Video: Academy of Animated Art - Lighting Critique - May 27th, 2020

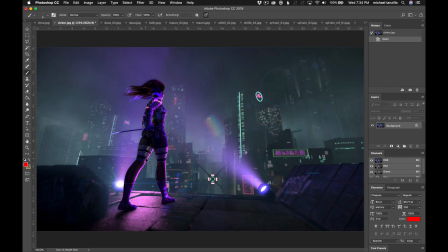[0:00]
Hello, everybody. So we have a lot of posts from today.
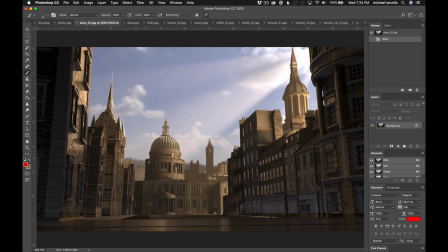[0:04]
So what I'm going to do is I'm going to go ahead and hold like a daily session with everybody where we're going to look through all the shots.
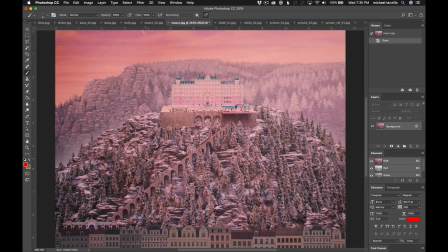[0:10]
We're going to talk about each one. I'm going to go through them alphabetically and just kind of take a look at I think there's like 11 different posts today.
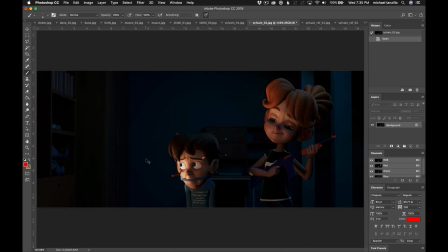[0:17]
But the thing that's really nice about this is you can kind of see what each other is working on.
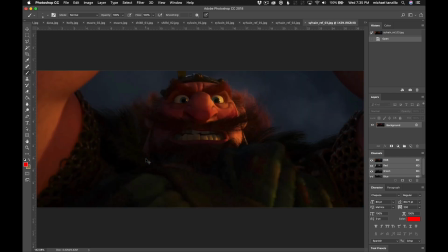[0:22]
You get a better understanding of just lighting as a whole and and just get a better feel of the type of notes.
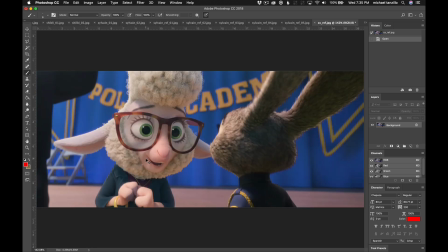[0:30]
that you would get not only on the shots that you're working on, but on other shots too.
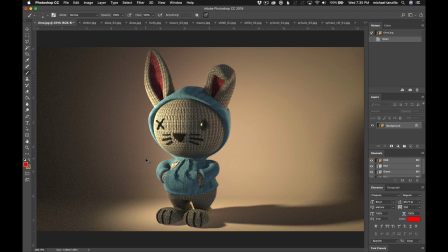[0:34]
So this is something that, yeah, I found really beneficial when I was first getting started in the industry.
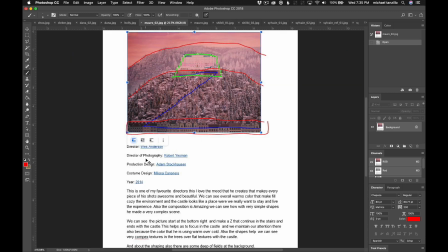[0:40]
I learned, I would say most of what I know about lighting, not from lighting my own shots, but from sitting in on reviews of other people's work as well.
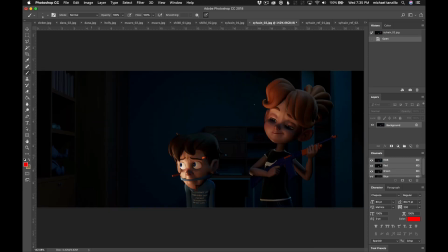[0:48]
So I hope you guys find this beneficial and all right, let's get started. So first up, we have Cho.
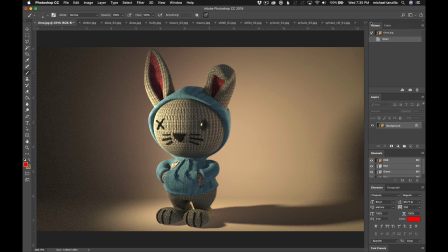[0:56]
And by the way, if I'm mispronouncing anyone's names, please, please, please correct me in the comments down below this post. I want to know your guys' names. I want to be able to say them properly. So please let me know if I'm mispronouncing anyone. Okay. So the thing that we were working on last and the thing that we're trying to tackle is getting some key light here on the foot.
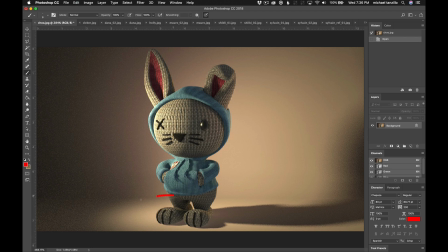[1:15]
So what I'm seeing is there's a pool of light down here at the bottom. There is a full shadow here. We're not seeing any shadow in this area. But what I'm not seeing is this key light hitting the top of the foot here.
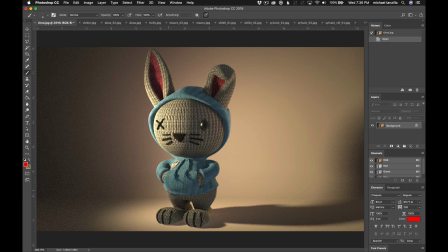[1:30]
So I would really, really like to see that. Maybe a little bit on this foot too, maybe a little bit on the leg, but definitely something here to help tie this all together. Because now when you kind of look at it, it feels a little disjointed and it feels a little bit separated. So we really, really, really want to get some key light there on the foot.
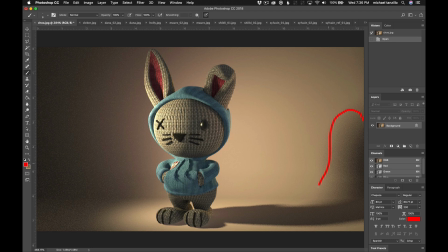[1:48]
The other thing you want to watch out for is the amount of noise and like kind of speckliness in the shadows here, you really want to make sure that you're increasing those sample sizes so that's a nice smooth shape. It's not that big of a deal for a still, but for an animated shot,
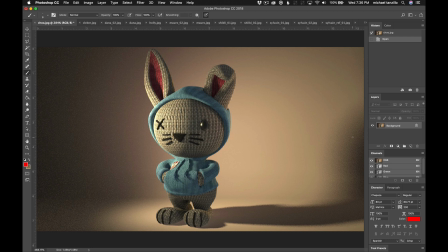[2:03]
it starts to get super flickery because it changes where it's grainy on different pixels, and it just chatters, or it's noisy, or you hear many, many different terms for that. The other thing I would do to adjust this one is just to help it read a little bit better, I would go ahead and darken this eye.
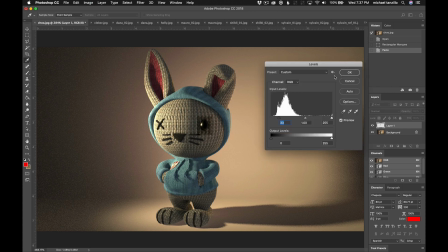[2:22]
Let me go ahead and erase some of the area around it.
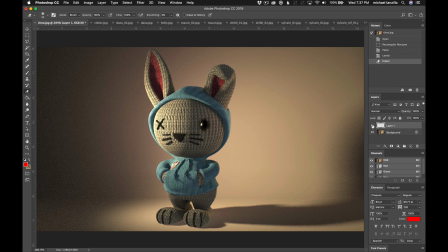[2:30]
And there we go. And I would just kind of darken that down a little bit to really make that eye pop and read off a little better in the shadow areas. But I think that you're off to a good start. I think this is really, really nice. And just also make sure that you have maybe a little bit more radius on your key light to make sure to soften this shadow up a little bit.
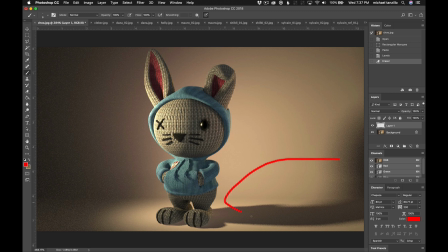[2:49]
And I know you were saying that this shadow felt a little distracting. It might be a little bit too sharp on the sharp side too. So just kind of increasing the radius ought to help that as well.
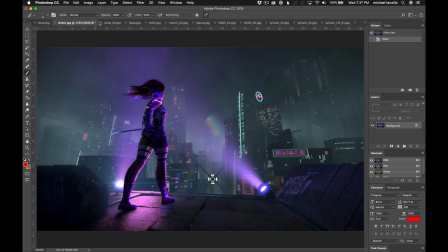[2:58]
So Cleber, I know you're getting some feedback from Francesco, who's the lighting lead at DreamWorks, who's a good friend of ours, who's a brilliant, brilliant lighter. So I just kind of want to reiterate some of that stuff.
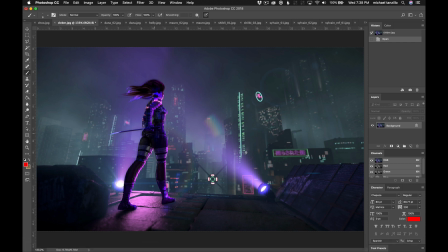[3:11]
So he had a really great point about the idea of, and I know that we want to create the dark shapes on the character to get her to pop, but he's right. Like we're looking directly into this light source that would create some wash on the frame. So yeah, maybe just not a super crisp blacks on this, a little bit of extra wash there.
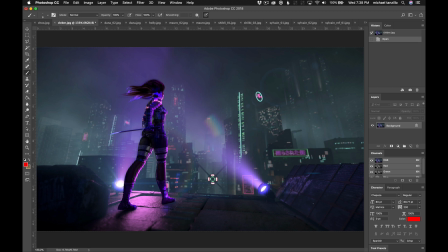[3:31]
This light here is looking really nice. This one, I think we can get in a better place. It's just too hard around the edges, just kind of softening that and basically just kind of making it look like that one because I think that that looks really nice.